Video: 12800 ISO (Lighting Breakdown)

What you're seeing right now is a music video that I shot last year that had a bunch of big, wide night exteriors.
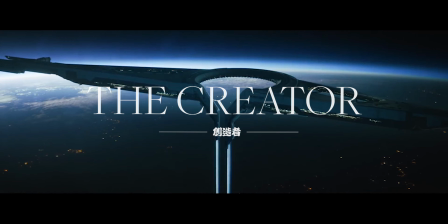[0:14]
I just wanted to make this quick breakdown to show you how we got this look on a pretty tight budget using the Sony FX6.
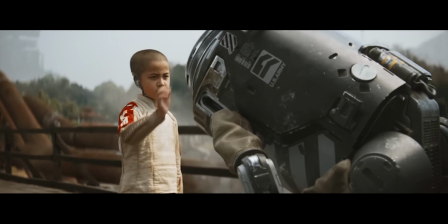[0:20]
So there's this movie that came out last year called The Creator, which I'm sure most of you are familiar with by now. So on The Creator, they used the Sony FX3. For a lot of their night exteriors, they jumped up to the 12,800 second base ISO.
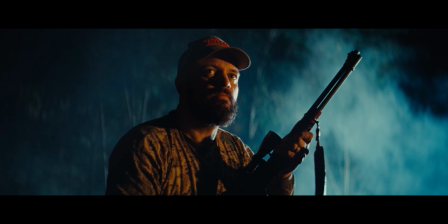[0:34]
And as a result, they were able to use much smaller, lighter fixtures to get the job done, like the Aperture 1200D. The biggest lights that we had were also 1200s, so I figured this would be like the perfect approach for this shoot.
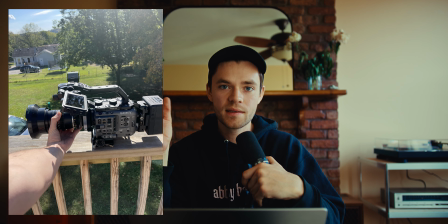[0:46]
And just quick side note, the FX3 and FX6 have the same sensor and like internal capabilities, but we ended up going with the FX6 because it's bigger and easier to build out for Steadicam.
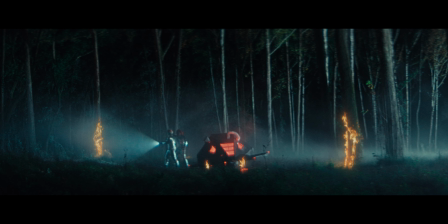[0:57]
We also used the Kowa, however you say it, 75mm anamorphic, which is what they used on that movie. So here is the setup. This is the wide shot. This is the first thing that we got on the day. So we had two Nanlite 1200Bs off to the right here. One of them is aimed at the spaceship, kind of backlighty, kind of behind it. And then the other one is aimed just like at the woods in the back, just to add some more depth. Since we had such high ISO, we were able to place the lights like really far away from the set, like at least 300 feet, I think. I'm having a hard time remembering, but they were pretty far. And the reason for that is because of how light falls off exponentially.
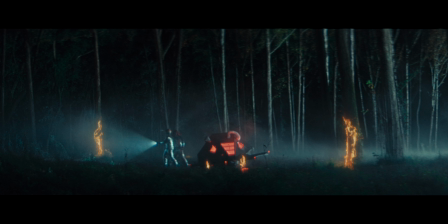[1:34]
It doesn't fall off linearly. So if I were to have the lights just outside of frame, these trees over here would be like way brighter than over here. And you can still see there is some fall off from right to left, but it's way less than it would have been if I had just placed the lights like right outside of the frame.
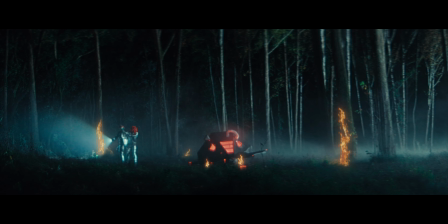[1:51]
And I think the result is something that's like much more natural feeling,
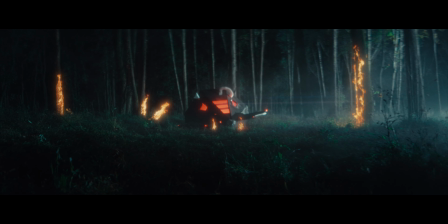[1:54]
and it doesn't feel so sourcey or like there's a light, feeling like there's a light right outside of frame.
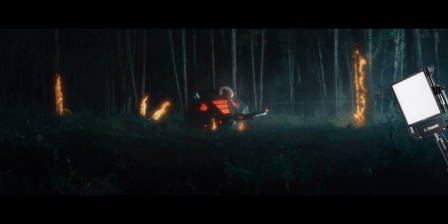[2:00]
And the last thing we added to this wide, this is like another shot of that wide, we added a Gemini 1x1 panel just aimed right here at this foreground. That helped fill in that foreground just a little bit because it was looking just a little too dark at first. And then there's a Nanlite Pavo tube inside of the ship.
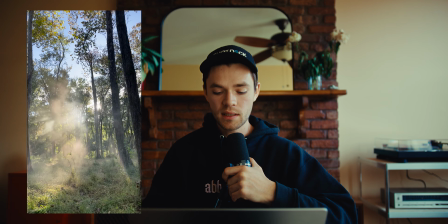[2:16]
We also had a couple Pavo tubes like where the fire was going, just to like light up the grass and the trees a little bit, and to give a reference for our visual effects team.
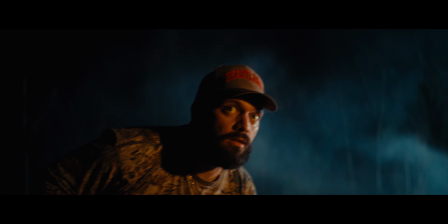[2:24]
And all that haze that you see is just a couple bug foggers with mineral oil in them.
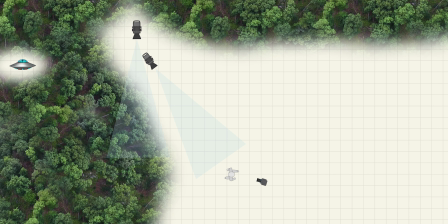[2:30]
So here's another shot in a completely different area of the woods. We kept our lights exactly where they were. We just like rotated them to point to this area.
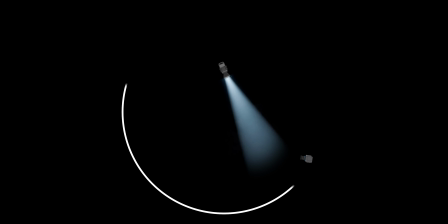[2:39]
Since that 12,800 ISO allowed our lights to reach so far, we were able to shoot in like a really big semicircle, always backlighting our talent.
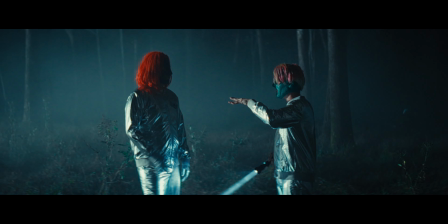[2:48]
So we just kept pivoting those lights around. Depending on where we were in the woods, we would just pivot them to backlight and then keep shooting.
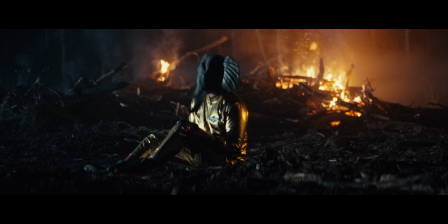[2:56]
And that allowed us to like get in a lot of different areas of the woods, have like a lot of variety,
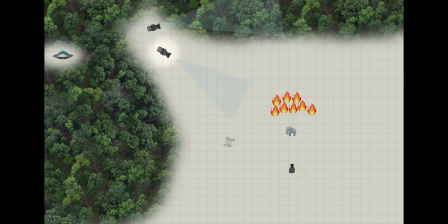[3:01]
and stay with these characters for their long journey through the woods. And this is the same exact thing here. We just rotated one of the 1200s to hit our elephant character here,
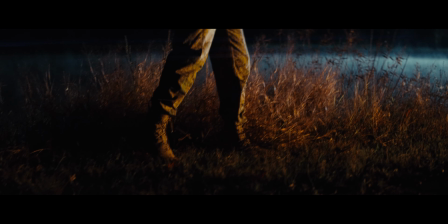[3:12]
and then another one shooting at the trees in the back, which you can kind of see, again, to add some depth. So this shot was the only shot where we didn't use those 1200s for our moonlight source.
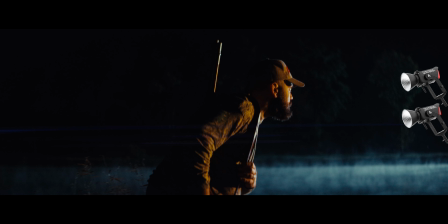[3:22]
And the reason for that was we wanted this lake to be in the background, and that wouldn't work with where the 1200s were positioned. So we added two 600Ds like way off in the back to the right, and we just aimed them at the lake there to highlight that fog. And also this orange key light, like fire key light you've been seeing, is a Gemini 1x1 on like a fire flicker setting. We were also able to put that like really far away, which gave the feeling that it was like a bigger source. And yeah, that is the entire breakdown. So I think the biggest lesson I learned here was that when doing big night exteriors like this, it's good to place the lights far away to make them feel a bit more realistic.
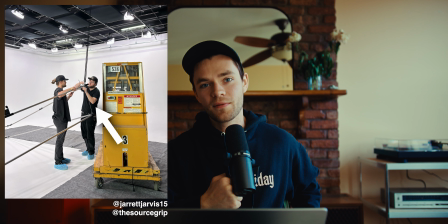[4:02]
And sometimes that requires using really high ISO, especially if you don't have access to big lights.